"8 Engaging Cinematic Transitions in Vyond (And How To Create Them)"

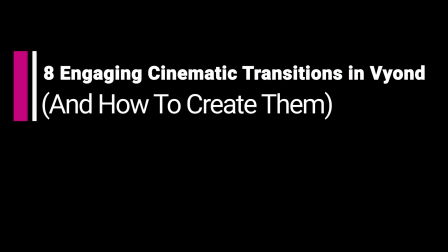(0:00)
Hello, hello! A number of scene transitions are available in Vyond out of the box.
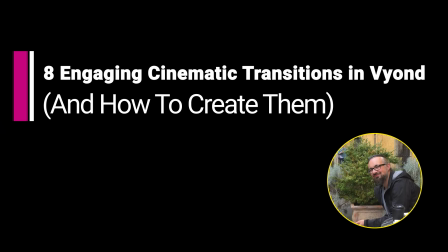(0:05)
Things like different fades, different wipes, or different rotations. But what if we wanted to push the envelope a little bit further and use other transitions and cuts which are more cinematic in character?
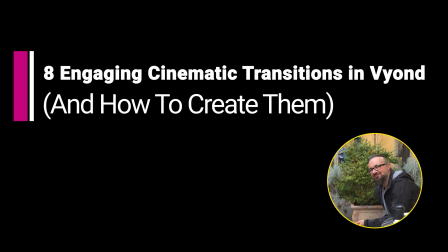(0:19)
Here are some transition techniques which I borrowed from the filmmaking industry and executed in Vyond. Because Vyond is a flat 2D environment with just one camera angle, we are limited in what we can do compared to a standard movie. Still, with a bit of imagination, there are workarounds which we can use.
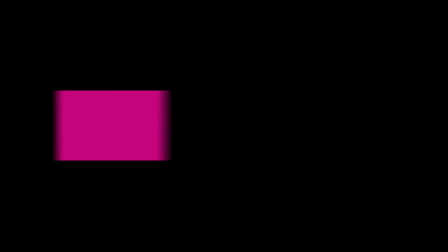(0:39)
Let's jump in.
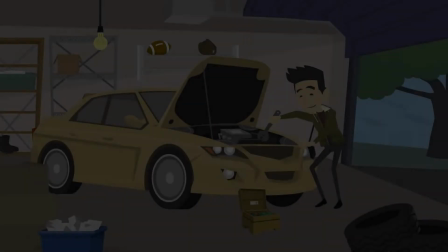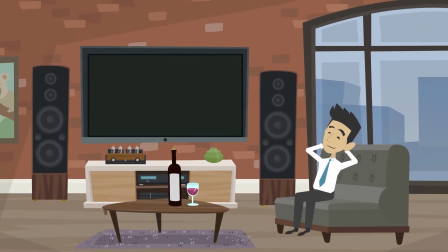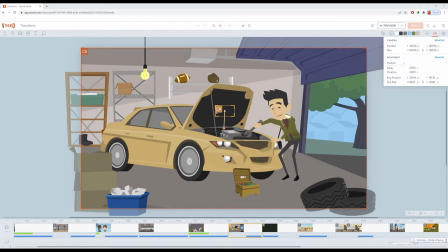(0:51)
Here I have two scenes, both of which have a darkish black element,
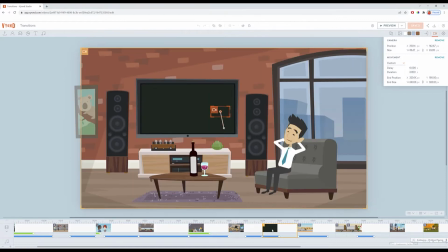(0:58)
which I used to zoom in and out for the cut.
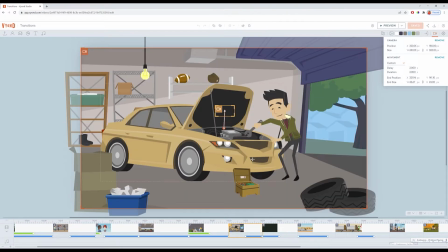(1:04)
You can use elements of any color, not necessarily black. Just make sure that the color is matched between the scenes. Then I use the camera movement section in Vyond, which is here, to zoom in the first clip
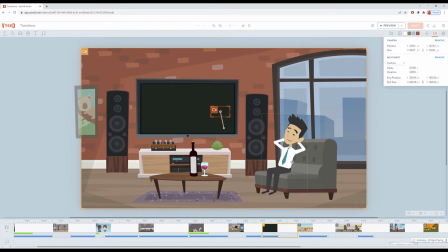(1:25)
and zoom out in the second clip. In your animations, you can definitely play with the duration of the zoom effect. Here, I set both zoom movements to 2 seconds.
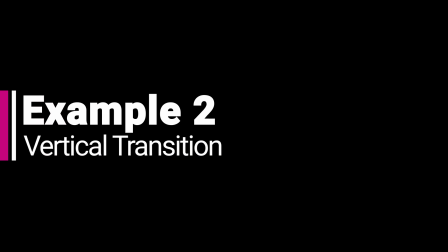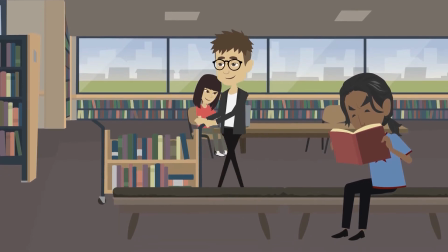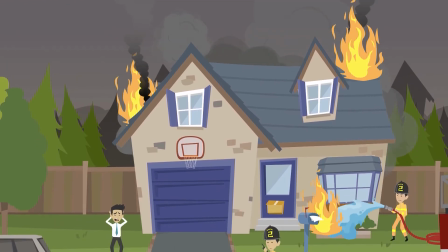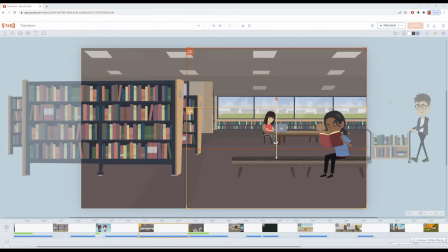(1:55)
In this cut, I'm contrasting the peace and quiet of the university library with a dramatic scene of a burning house in the second clip,
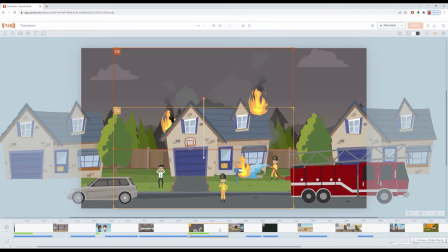(2:04)
and I did it through a vertical transition.
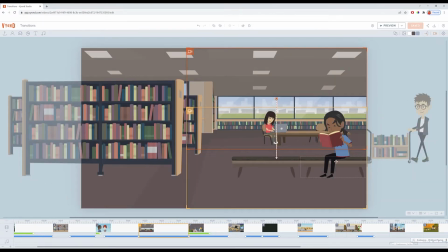(2:08)
I matched the color of the library floor and the color of the sky in the second scene using Vyond's interface. It is in the top right corner of the screen,
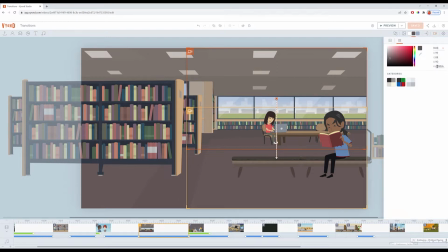(2:19)
so I've just taken the hex code for the color of the floor in the library here,
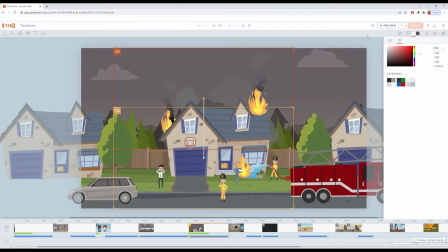(2:27)
and then I pasted it into the color for the sky in the second scene.
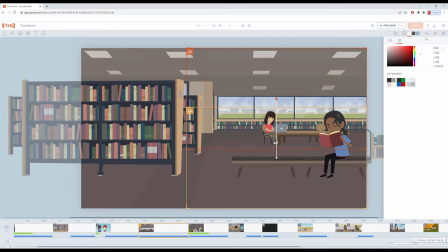(2:39)
There is a downward movement of the camera in both scenes.
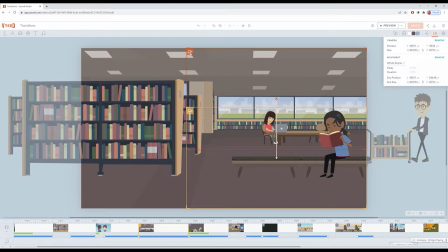(2:45)
As you can see here, the starting position is red, the end position is yellow, and I also enhanced it to make the movement smoother by using a scene transition in the second clip.
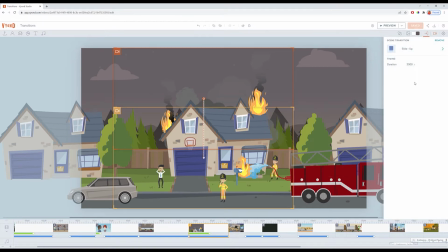(3:02)
So it's a slide up and it lasts 2.5 seconds.
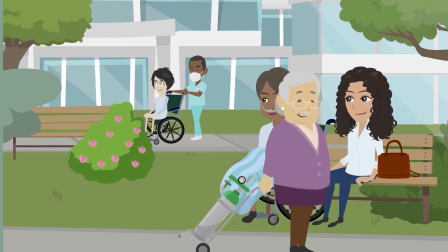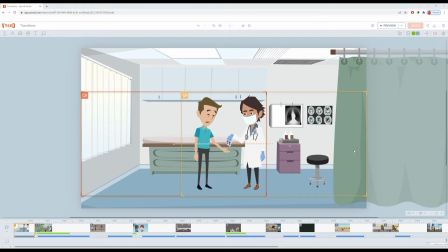(3:21)
In this cut, I used two objects of a similar green color, namely the curtain in the first scene and the shrub in the second scene,
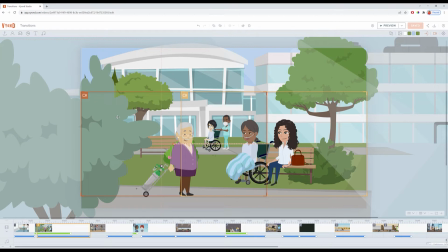(3:32)
and the left to right camera movement to transition. Having just two scenes initially resulted in quite a jerky movement,
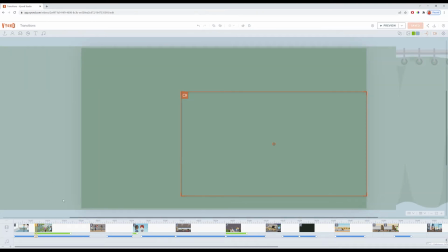(3:43)
and so I added another scene in the middle, which is very short, it's just 0.25 seconds. It uses exactly the same green color, and it also has
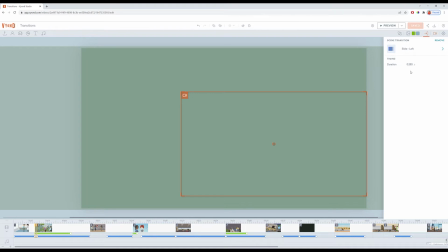(3:57)
a slide left transition of the same duration as the duration of the whole scene.
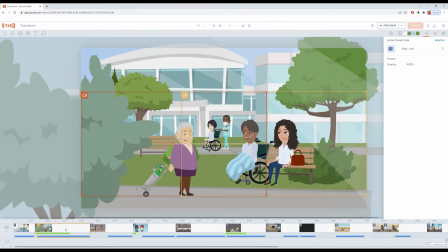(4:05)
In the last scene, I set the slide left transition to 4 seconds. Again, this is something that you can play with in your own projects. 4 seconds seemed too long at first, but then I thought it results in this more
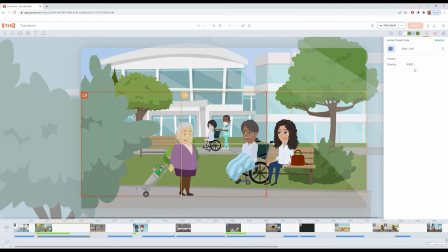(4:25)
smooth, more fluid movement and a better transition overall.
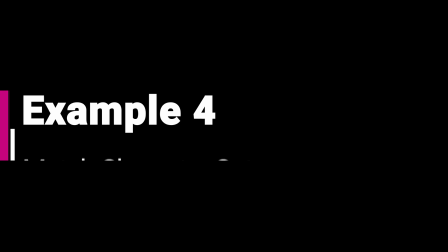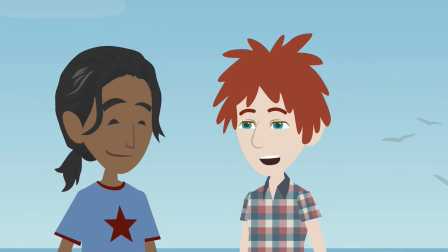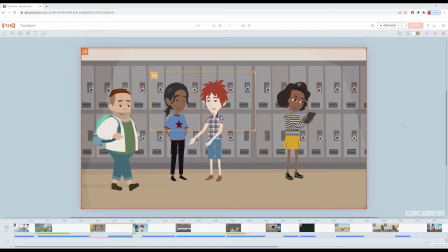(4:44)
This cut is useful if you need to show your characters in two different settings. I started with the school scene, then created a scene with the beach,
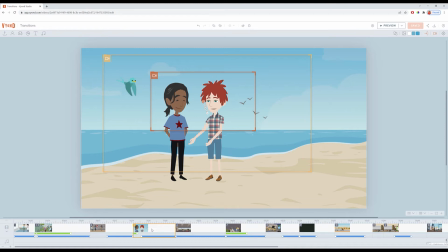(4:58)
and then I just copied and pasted both characters there to make sure that they are in exactly the same position.
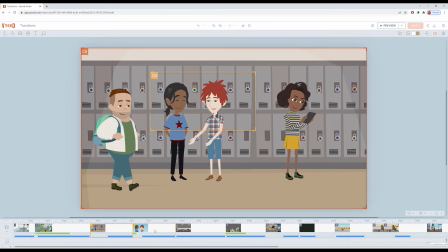(5:06)
Since the teenagers are static, I decided to zoom in and out in both scenes just to add some camera movement.
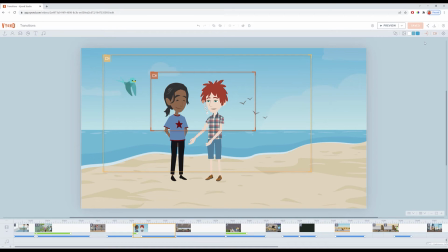(5:17)
I also added a 0.5 fade transition
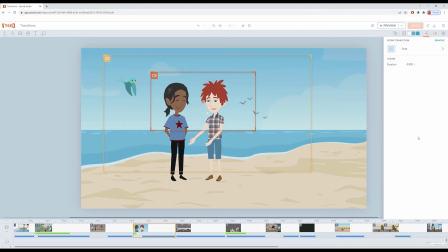(5:23)
to the second scene to mark the change of background.
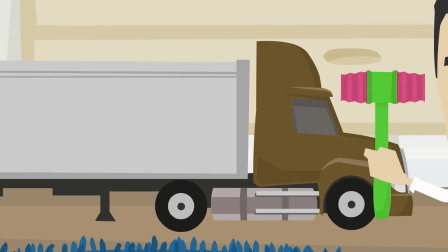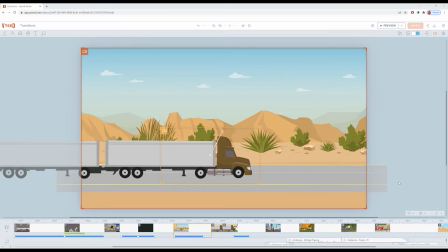(5:42)
In this cut, similar to the previous cut, I also matched the position of the object, in this case the truck, by copying it and pasting it into the second scene.
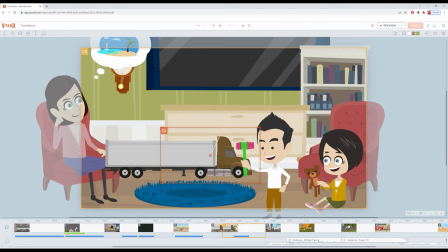(5:56)
So the object remains the same, but the context totally changes. And this is one of the nice things about those transitions, that you can surprise your viewer with a change of scenery. There is a very short scene in the middle that I added after some tweaking.
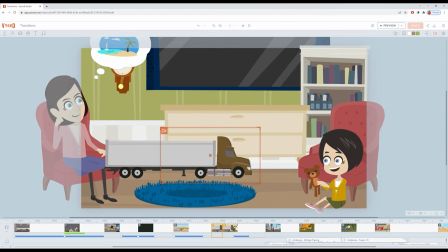(6:16)
It's a duplicate of the other scene, just without the boy hitting the truck with the hammer, and I added it to provide some breathing space right after the cut.
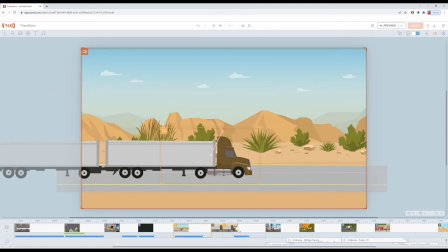(6:30)
We've got the zoom in effect in the first scene and the zoom out effect in the second scene. It's 2 seconds and 3.5 seconds. Again, this is something that you can play with in your own projects.
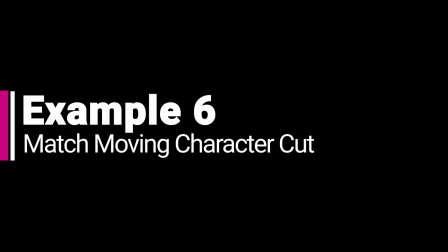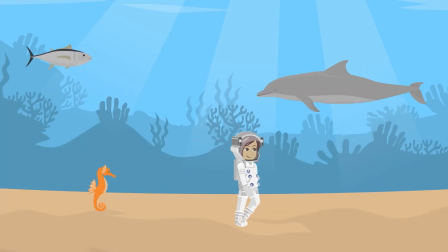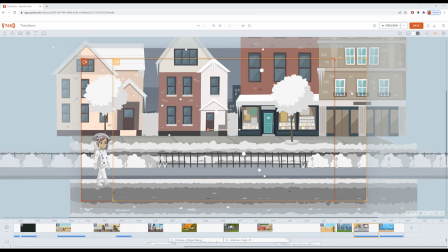(6:58)
In this cut, we are using pretty much the same principle of matching the position of the character between two scenes, but this time the character is moving. So what I did is I took this scene and then I chose continue scene,
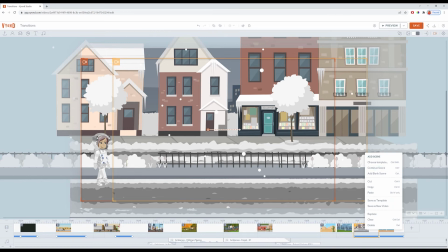(7:16)
but before I do that, see that this is the movement of the character. And by choosing continue scene, I made sure that the starting position in the second scene is exactly the same
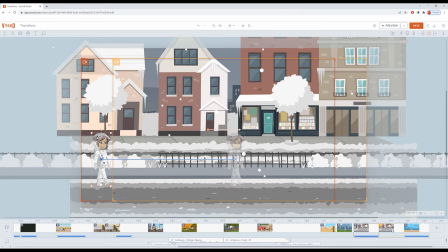(7:35)
as the ending position of the character in the first scene. And then I just removed the background from here,
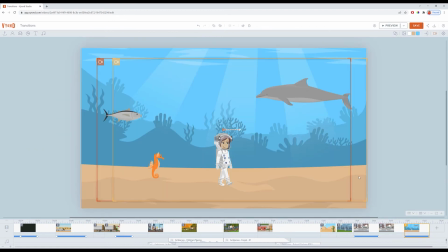(7:44)
added some props to make it look like the bottom of the ocean.
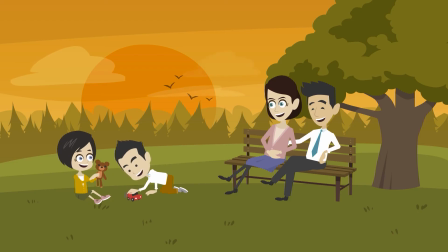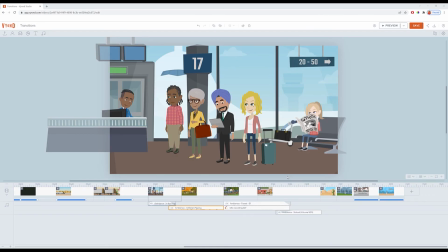(8:02)
This cut is different and uses an audio transition. It's not obviously noticeable, but makes the cut more seamless to the viewer.